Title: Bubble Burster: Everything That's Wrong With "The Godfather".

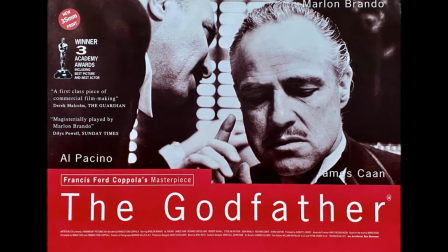(0:01)
Hello, wankers. Flapjack Bickle here to burst the bubble of some of the most acclaimed films and TV series.
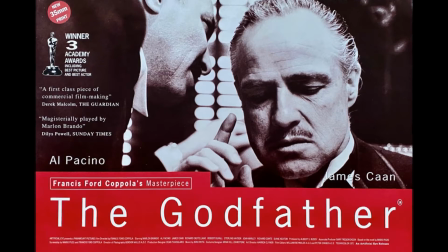(0:08)
Today's pick is the 1972 epic crime drama The Godfather,
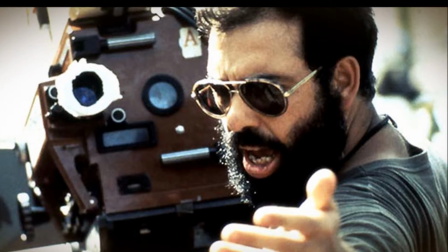(0:13)
directed by Francis Ford Coppola from a trashy but well-crafted novel by Mario Puzo.
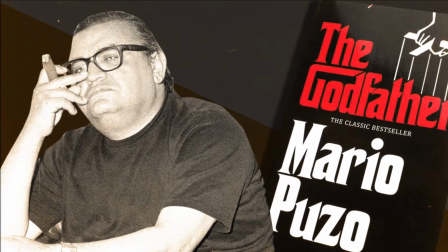(0:19)
Now, this is a film that invariably makes the top 10 list of best movies ever made,
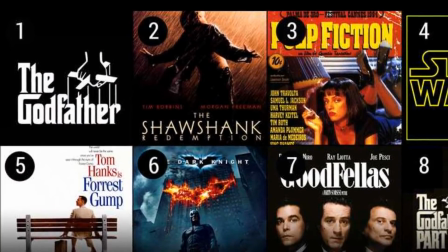(0:24)
but to be honest, I don't really give a shit about the Pauline Kaels and Roger Eberts of this world.
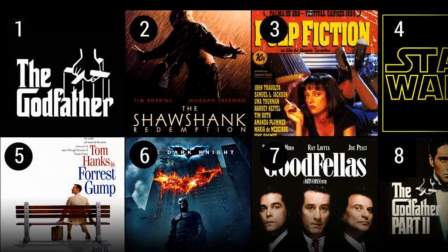(0:28)
I mean, if critics and fanboys want to trip over their dongs calling The Godfather a perfect film, that's up to them.
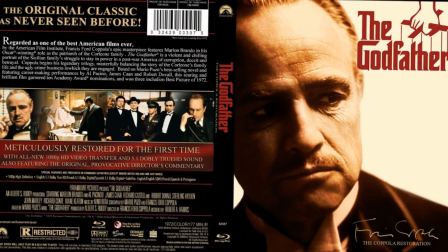(0:35)
But for me, cinematic perfection doesn't exist and never will, and anyone who thinks it does is frankly talking out of their cornhole.
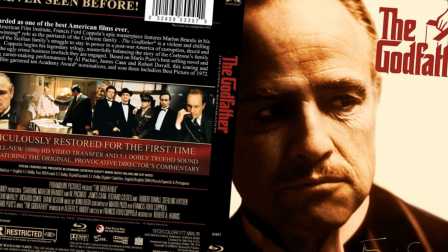(0:43)
Anyway, my questions are, is The Godfather really that good? What are its flaws?
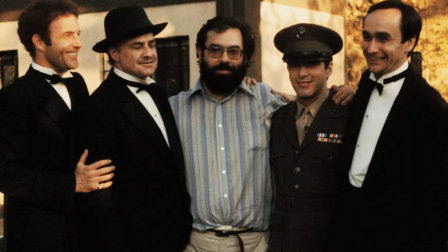(0:48)
And how does it stack up 50 years later? I think a good place to start is the main man himself, Mr. Coppola.
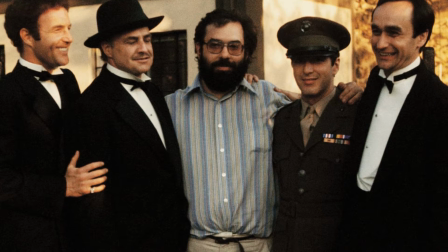(0:55)
Now, don't get me wrong, there are certain things in this film that work brilliantly thanks to him, but no one ever seems to highlight the flaws in his direction.
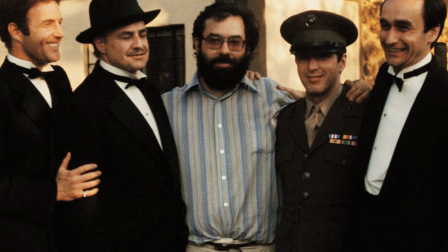(1:04)
I find the biggest problem here, and the main reason the film hasn't aged as well as it should have,
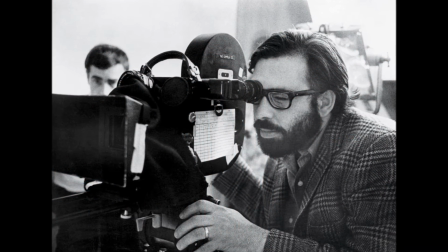(1:09)
is because of his camera coverage, as in there's not enough of it.
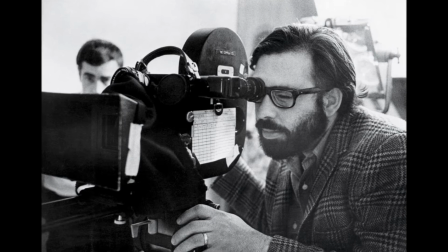(1:13)
Now, this would be okay if it was just a couple of isolated scenes, but the film's just riddled with bad coverage.
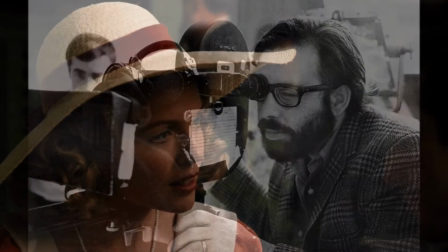(1:20)
Take the scene between Michael Corleone and Kay at the wedding near the beginning of the film.
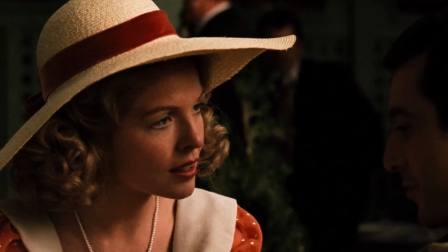(1:26)
This is the sequence where Michael tells that infamous bandleader story.
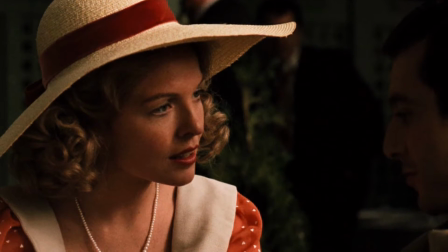(1:31)
The camera placement, a choice of shots and the editing is way off here,
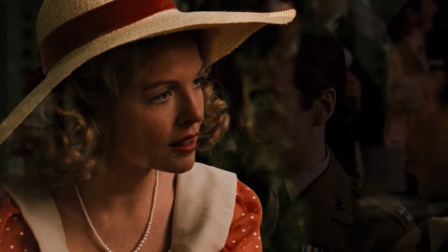(1:36)
really disjointed, and it hurts the scene, which is a shame because the dialogue's so memorable.
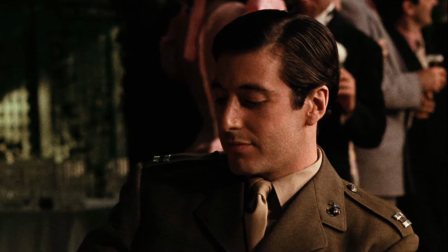(1:41)
I think often if there's not enough coverage in a scene, the viewer can feel distance from certain characters or the action in general, plus it hurts the pacing.
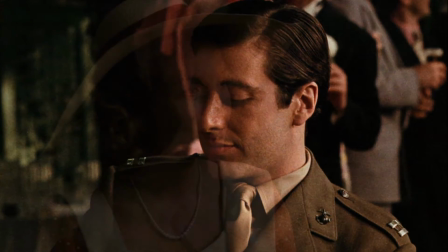(1:50)
And if you don't believe me, try re-watching the film and count the amount of times you're waiting to see a reaction shot from one of the characters but just aren't getting it.
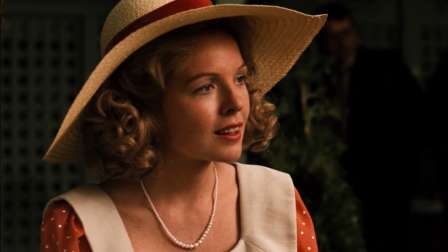(1:59)
There are tons of examples of questionable coverage and editing in the film, but I'll just highlight a couple of others so we don't get bogged down in it.
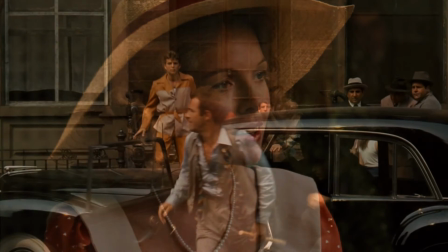(2:08)
Firstly, the Sonny and Carlo fight scene. Well, I say fight scene, but it's more of a kick the shit out of Carlo scene.
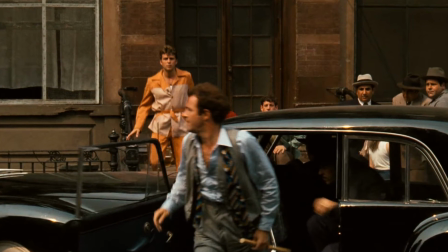(2:14)
Now, I can't stand overly edited fights or action scenes,
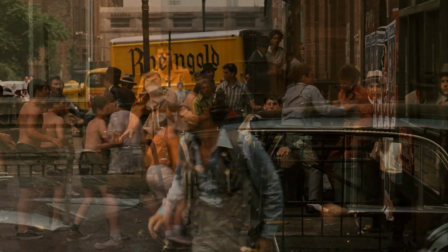(2:19)
and I think it's good to try and capture them as unbroken as possible, for the sake of authenticity.
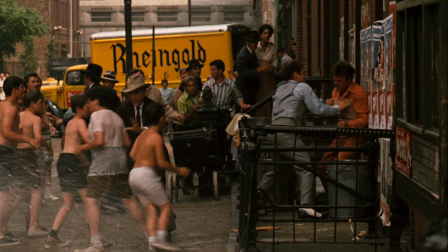(2:25)
But Coppola just takes it to a ridiculous extreme here. I mean, the fact is, you can't choreograph a movie fight scene from one angle.
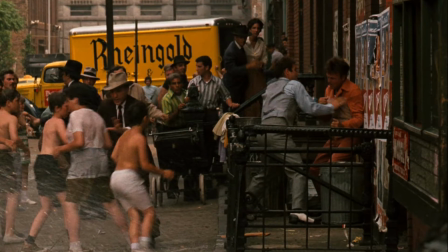(2:33)
So when Sonny stage punches Carlo in the face, he misses by about 2 feet.
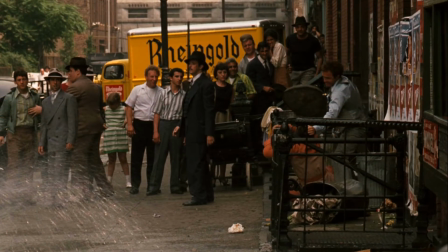(2:39)
Why Coppola didn't change the angle here is bizarre, and the credibility of the whole fight takes a nosedive at this point.
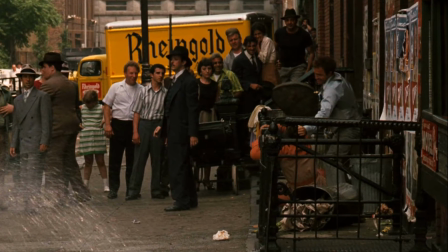(2:46)
Admittedly, it does get back on track when he treats Carlo to a dustbin lid surprise.
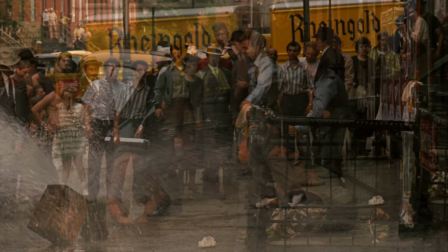(2:51)
Plus, I love Sonny's choice of shoes, which are fucking gruesome and stunning at the same time.
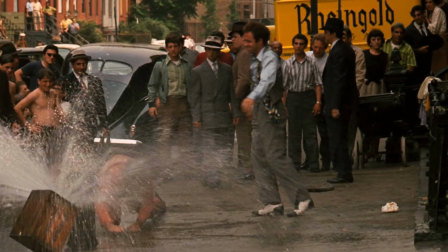(2:57)
The other scene I wanted to highlight, which seems to be more of a sort of bizarre editing decision than anything else,
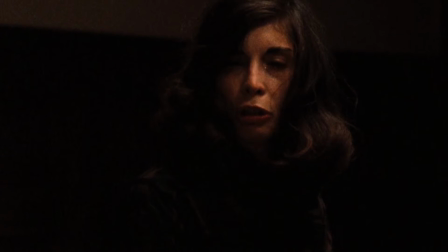(3:04)
is the final scene of the film where Connie bursts into Michael's office to confront him about Carlo's murder.
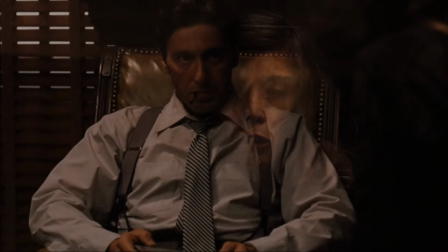(3:10)
Now, dramatically, this part of the scene should surely be about Connie's grief and rage at the death of her husband,
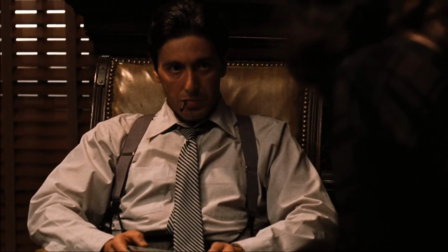(3:16)
but instead it focuses almost exclusively on Michael's reaction, and it just feels wrong.
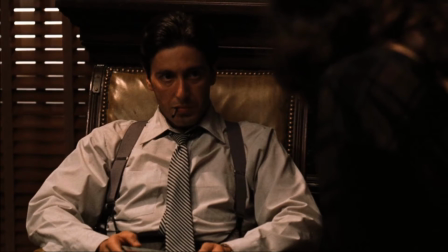(3:22)
I think it's impossible to watch that sequence and not conclude that this is a horrible editing decision.
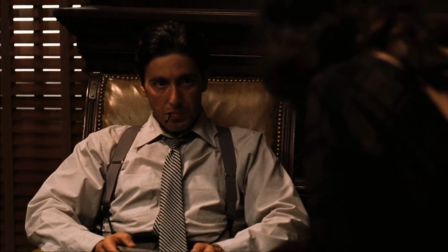(3:28)
I mean, Coppola can't even give his own sister her moment, the cheap bastard.
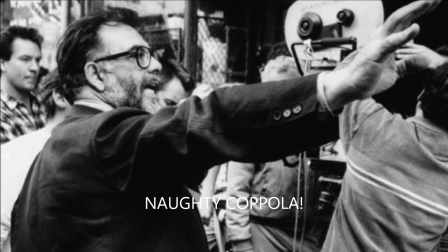(3:33)
Anyway, I think it harms the scene, and when it's added to all the other similar missteps, they kind of collectively diminish the film's effectiveness for me.
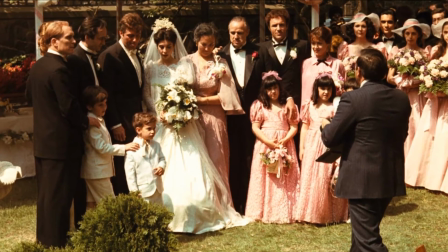(3:43)
The second problem that I want to tackle is the film and character's lack of logic, which ranges from the trivial to the outright ludicrous.
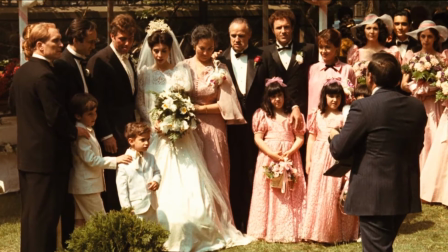(3:52)
I'll start with the family photo scene at Connie's wedding. Why would they even line up for this important picture when they know Michael isn't even there?
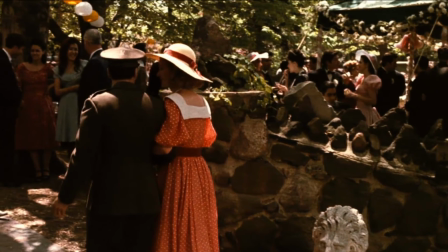(4:01)
But more to the point, why the hell isn't he there in the first place?
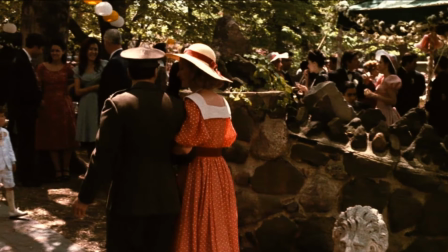(4:05)
Are we really supposed to believe that the bride's brother misses her wedding and turns up halfway through the reception?